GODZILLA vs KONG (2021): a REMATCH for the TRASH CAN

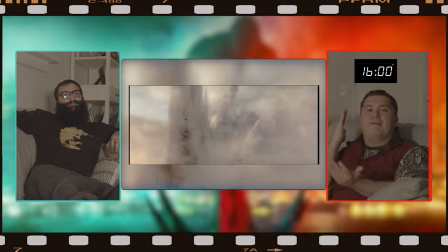(20:51)
Again, we're introduced with a close-up of Godzilla. What the f**k?
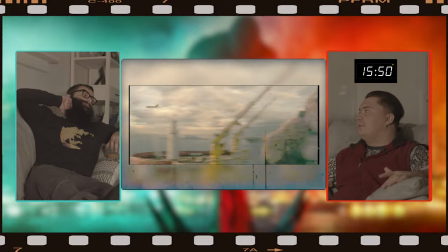(20:58)
It's probably a lot easier to- It's cheaper. Yeah. You can put a man in a suit again
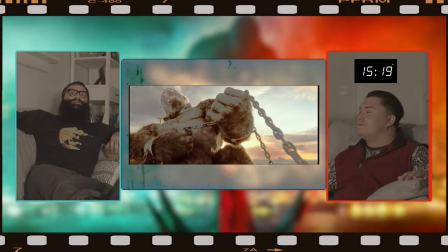(21:05)
There's a shot in here that looks so fake that it and pisses me off
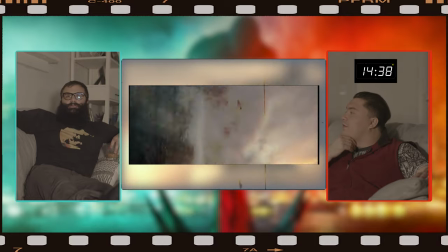(21:13)
This also isn't in ships work by the way I don't I don't think I feel like the and windows will break from the pressure of the water
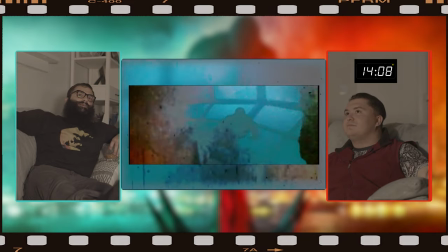(21:23)
We get a nice glimpse into this guy's character. He's not completely evil He wants to release kind to give him a chance, which is cool.
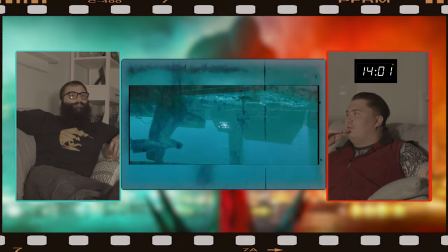(21:29)
They actually made Godzilla a believable villain in this movie Films don't have to be evil.
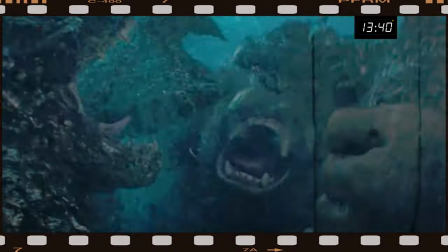(21:34)
They just have to have good motivation. Yeah. It's probably the most blood they could show for China.
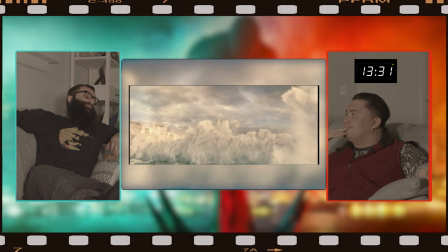(21:41)
I'm so cynical about big-budget movies these days. It's really sad. There are people torrenting these movies, making review videos online on YouTube, just copying the footage.
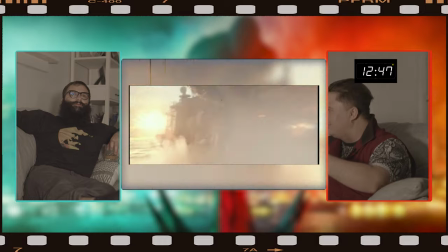(21:54)
Drew, I know last time there was a helicopter shot, we were like, oh, can they actually lift it? Yeah. Could a ship support Kong's weight?
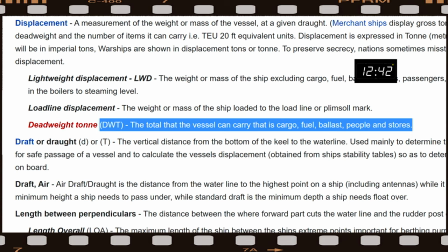(22:01)
This is going to be so much harder to do!
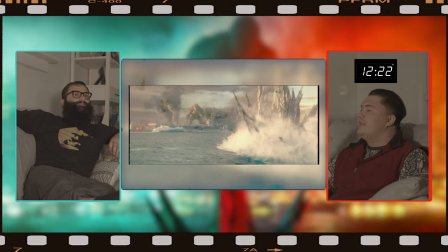(22:06)
Did you notice there was a lot of shots in this movie that reminded me of one of those 3D rollercoaster rides where it's like you're part of the ride, the action?
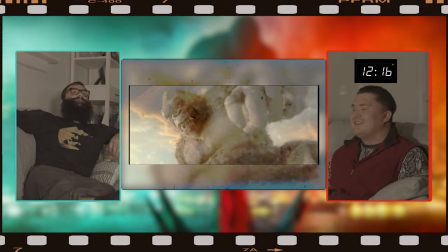(22:14)
Yes, yes. There's a few shots like that in this movie.
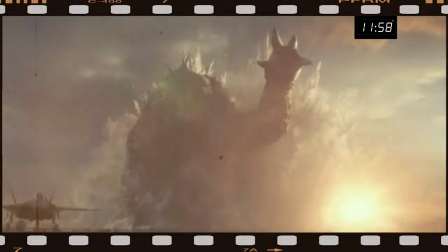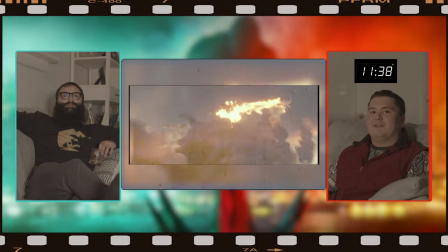(22:21)
I don't know what the timer is right now for how long this fight's been going on, but it'll tell me right above me.
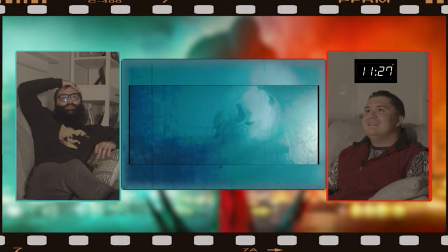(22:26)
I forgot about the timer! I forgot about the timer! I don't forget! Editor Drew, you're going to do that and you're going to hate your life, but that's okay.
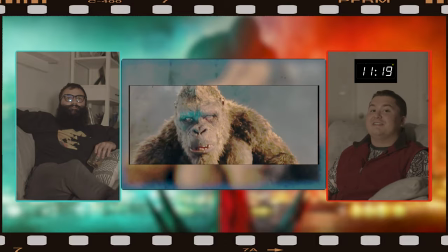(22:34)
This is the shot, ladies and gentlemen. This is modern cinema. You
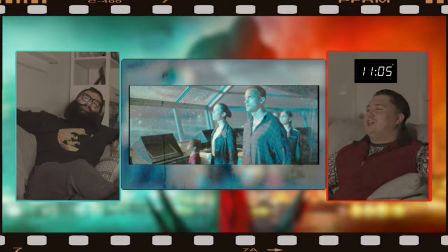(22:44)
were born with me for King Kong! Jesus Christ, it's King Kong!
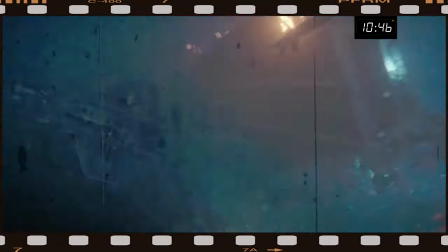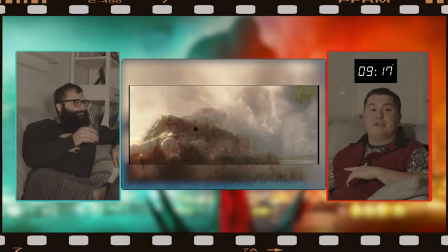(22:53)
Oh, God, that alcohol's hitting me hard right now. Let's go, baby!
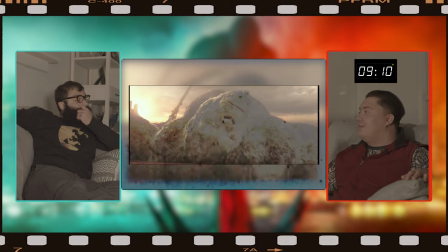(22:58)
To throw in an actual, honest to God, good narrative in this film, it would probably be a lot harder.
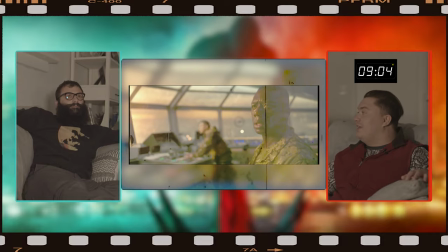(23:05)
It would seem so out of place, because, like you said, this film relies on spectacle. Right.
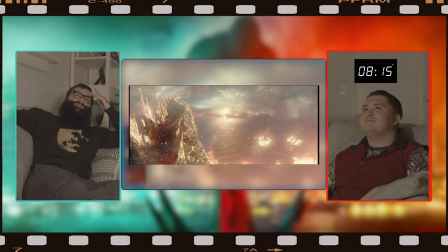(23:14)
That's the shot that looks like shit. Look at this shot. Oh, oh god. It looks so bad What that look at that you don't like that bro.
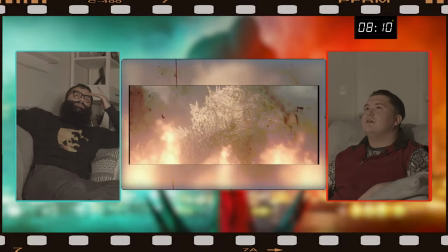(23:22)
It looks like straight out of a cartoon
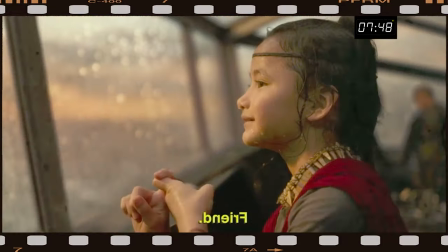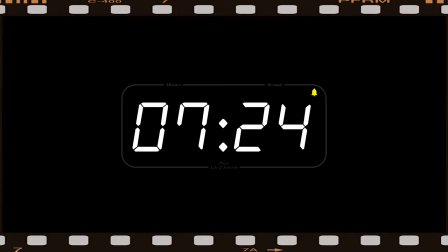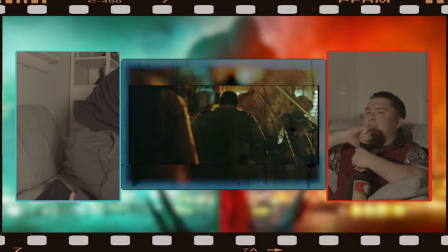(23:36)
This might send me over the limit, but that's all right I guess the limits are meant to be broke. Did you like that sound effect right there guys?
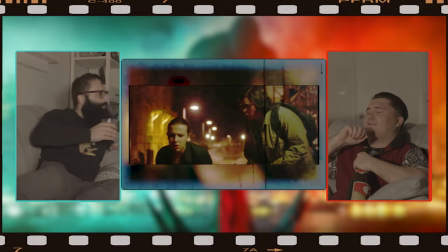(23:42)
Let's listen one more time. I just hit myself in the face F***ing hurt, bro.
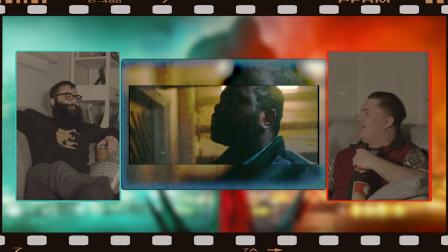(23:47)
I'm sorry. Why are you apologizing? I don't know. I feel bad.
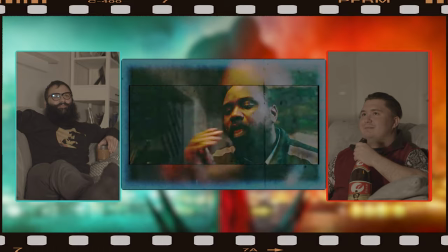(23:51)
I'm making this f***er stay up drunk late at night to watch Godzilla vs. Kong, which isn't even that good of a movie.
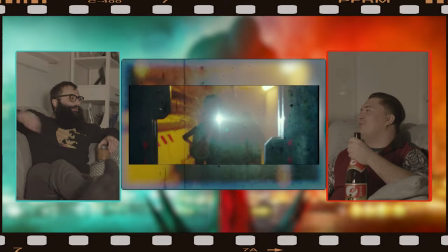(23:58)
It's alright. I mean, it's not great. This is what I look forward to, friend. This mother f***er's got to wake up at four in the morning.
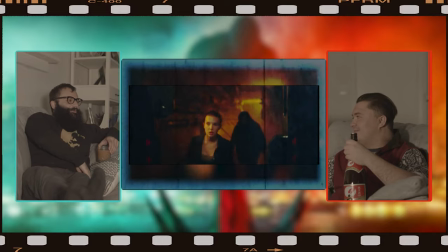(24:05)
I love you, alright? I love you too. I do s*** for you. Aww.
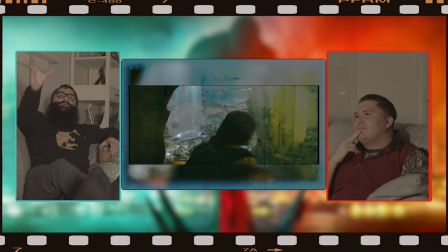(24:09)
See, this is very interesting because it goes from realistic, right, to this weird neon shit.
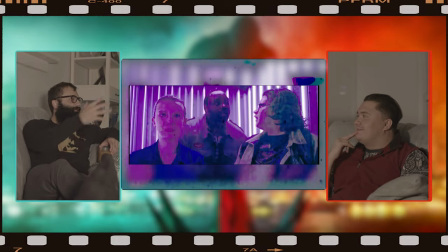(24:15)
This is almost exactly where the movie changes to where it starts getting a little more fantastical, right?
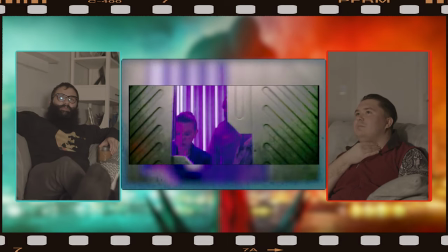(24:21)
It's like they show it exactly with the weird neon purple lights. That's f***ing cool.
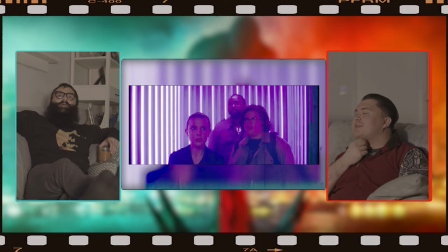(24:26)
The lighting choice is very weird. It's not weird. It's supposed to be a military compound.
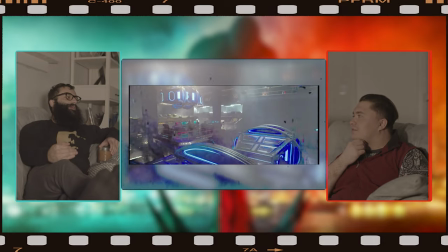(24:31)
But I feel like it's very intentional where this is where it starts getting more fantastical.
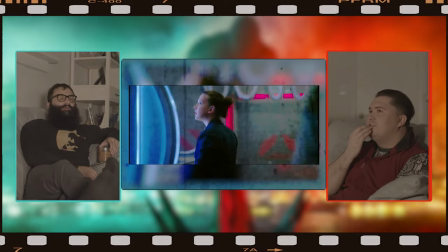(24:36)
I wonder if the lighting motivates that? I think it might. Like, is it supposed to be like, once you see it, like a lighting, you're like, you're willing to accept it?
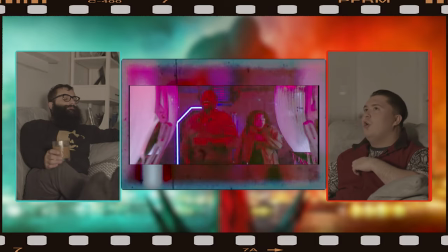(24:44)
Cause that could totally have been a decision someone made, or it could have been all coincidence.
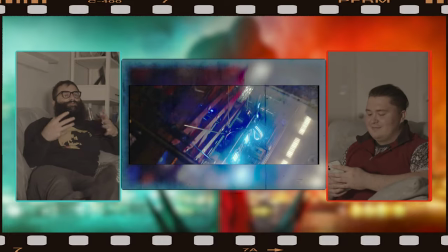(24:50)
Yeah. And they didn't even try. I was discussing this in theaters too, perhaps maybe too loudly, John, shout out John.
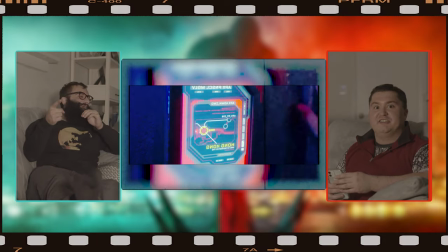(24:58)
John Sims.